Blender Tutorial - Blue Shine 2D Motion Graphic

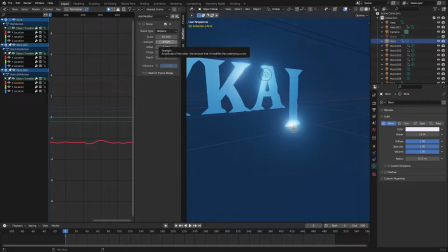248s
So the scale is on 50, and then the strength is on 0.5 for the X value, and then I just changed the phase.
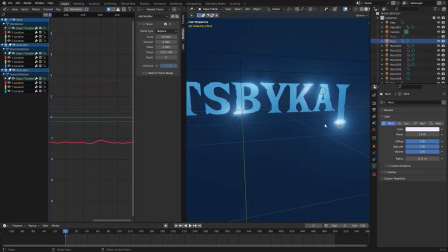256s
So then I kind of did that for all of these. I did it for one of them, and then I did the Z location for one of them. The scale on the Z location is 50. The strength on the Z location is 0.1, and then the phase is just a random phase.
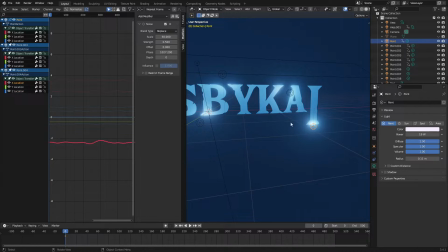270s
So once I had both of those X and Y keyframes down, I went ahead and I clicked this lamp, hit Shift D to duplicate it,
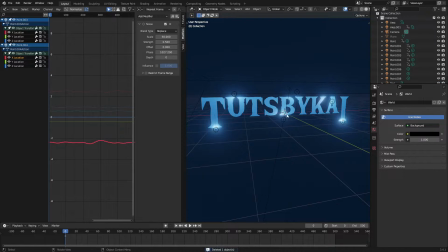278s
just put it up here, and then hit Shift D over and over again to duplicate them 5 more times and put them in those various locations. Now, to make them all move at different, you know, times, so they're not all moving together, I just changed the phase.
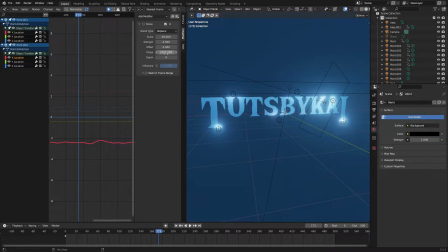290s
So if you look at the phase right here, it says 1027. If I click this one over here, all right, all the phases for the X are looking the same. That is not supposed to be like that. That's a little busted. Okay, they're all supposed to be different. That's not a good example of what I'm trying to show you.
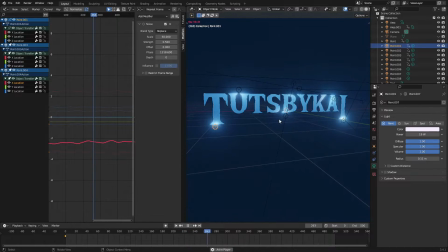305s
There you go. So, there you go. So, now you can see on the X location right here.
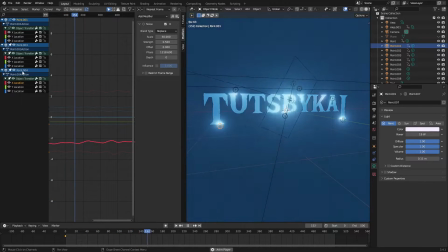314s
I was clicking the same one. On the X location for 0.4 and 0.3.
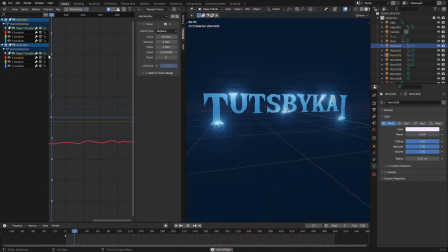318s
So, we'll look at these. So, 0.4 is this one right here. And 0.3 is this one over here. So, the X location on 0.3 is 13.18. And the X location on points right here, this one right here, 13.18.
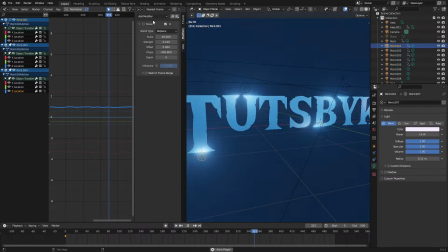332s
And let's go ahead and go down to the Z location. We got 409 on that one. And then the same thing for the rest of these.
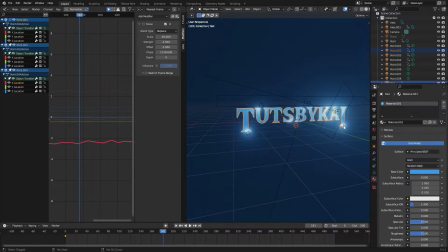340s
They're all like, they're all different values. Let's grab that one. I don't know.
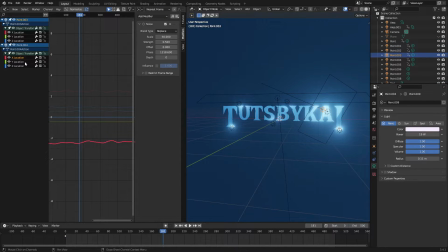345s
I'm not sure as to why they're all showing as the same value. And you can see that they're like moving at different intervals.
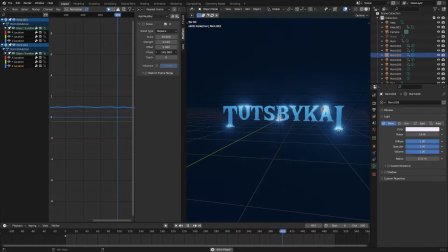350s
Just switch up the phase a little bit. You can see this one kind of jumping up and down there. You see?
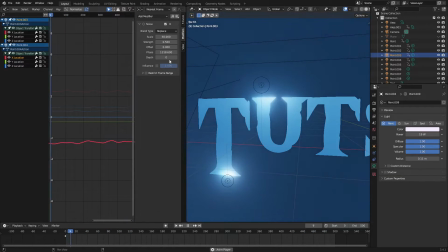355s
Going up and down. I'm going to change the phase. There you go. We can change the X value.
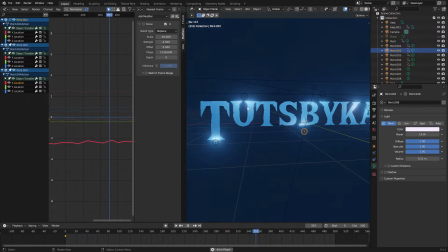362s
Yeah, these are not all on the same phase. I'm unsure as to why they're appearing as they're on the same phase.
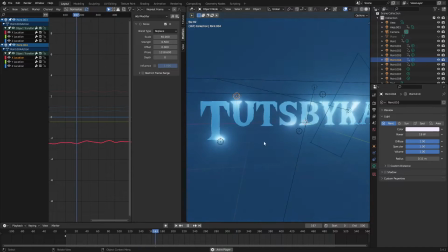367s
That's strange. I mean, you can see that they're moving in different sides. Like, this one's going to the left and this one's going to the right.
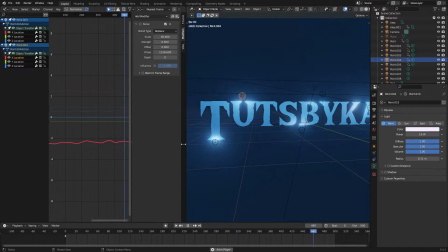372s
Just change the phases. Like I said, that is busted. I don't know why this is not working currently. But let's go ahead and move on. Now you can see we have all that done.
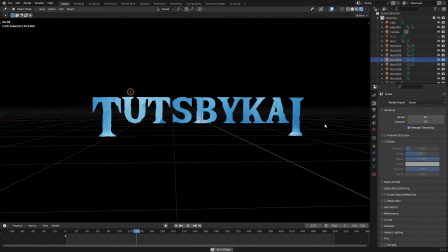382s
Last thing we need to do is go ahead and work on the bloom. So you can see by default, bloom will be off. All the magic of the scene is completely gone.
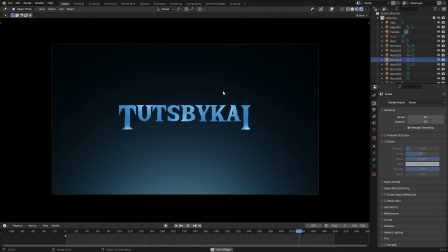389s
It's just, it doesn't look as cool. This is what it looks like without bloom.
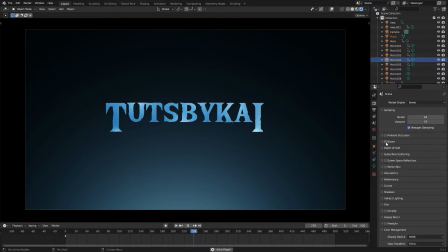392s
Now, what I did was I went over to the main tab here, and I checked bloom on, and boom, instantly, things look a lot more cool.
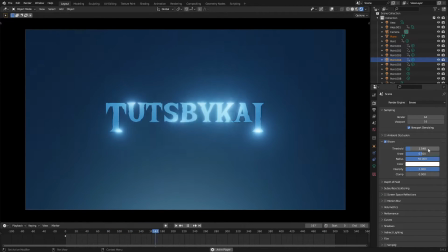399s
So, what we're going to do is we're going to take a look at the values that I chose here. So, the threshold is on 1.548.
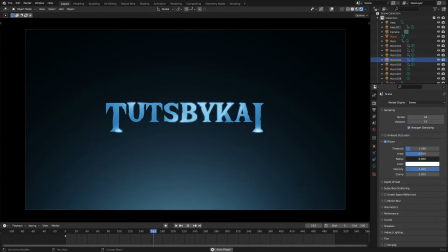407s
I didn't change the knee. The radius is on 50. So, normally, you can only go to a specific value size of 10 on the radius. What I did was to go past the slider value,
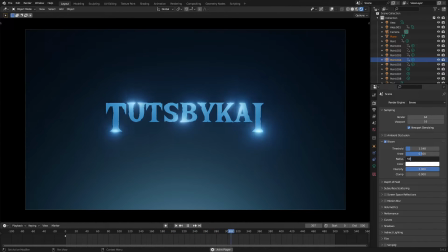419s
just click in here and then just type the number you want to use, then hit 50 and you can see the radius gets a lot bigger. There you go. And intensity is the same exact way.
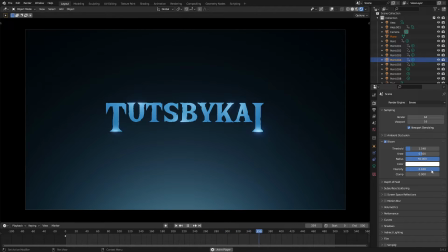428s
Intensity, if you want to go higher than the default, which is 0.1, just go ahead and change the intensity to 2.
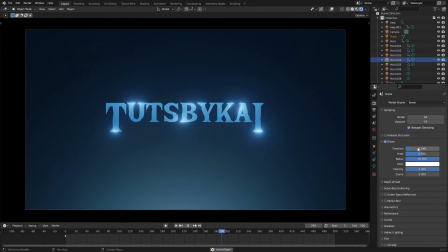435s
And there you go. Now you have a nice, intense, very wide radius, nice thing going on there.
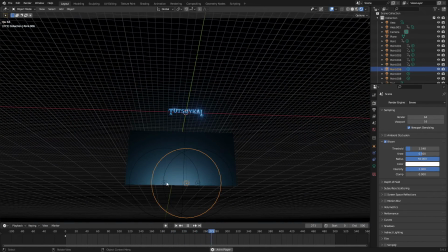442s
So I think down here with these, I think I want to make these three a little bit more saturated. There we go. The background was looking pretty desaturated for my taste for some reason right now. But I want to go ahead and all three of these are kind of lighting the back scene and making it look a little bigger. So I kind of want to just, you know, yeah, there we go.
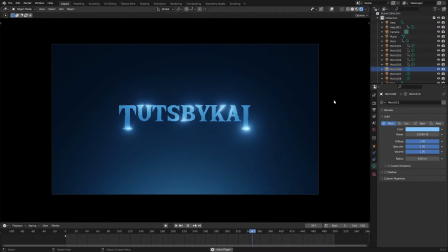462s
It looks good. I like that. Nice. So that is basically the scene as we have it.
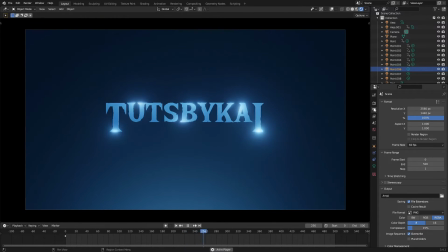467s
That's basically the whole entire thing. Make sure you also go to the main tab right here, this the output tab, properties tab,
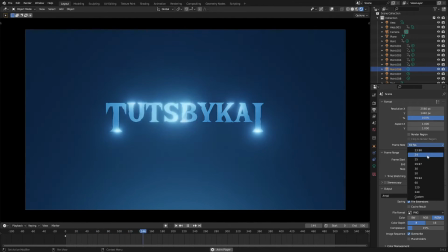475s
and then change the frame rate from 29 or whatever the default is to 60.
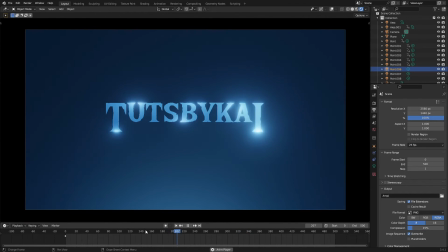480s
So it gets that nice silky smooth buttery effect instead of looking like this.
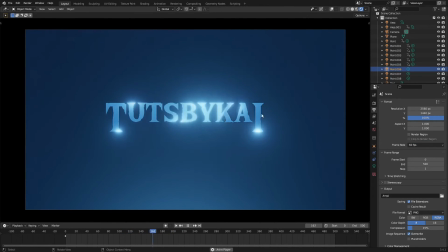485s
And look at all choppy and stuff. Make sure it's on 60 so it looks nice and smooth. Ooh, gorgeous, delicious, wonderful.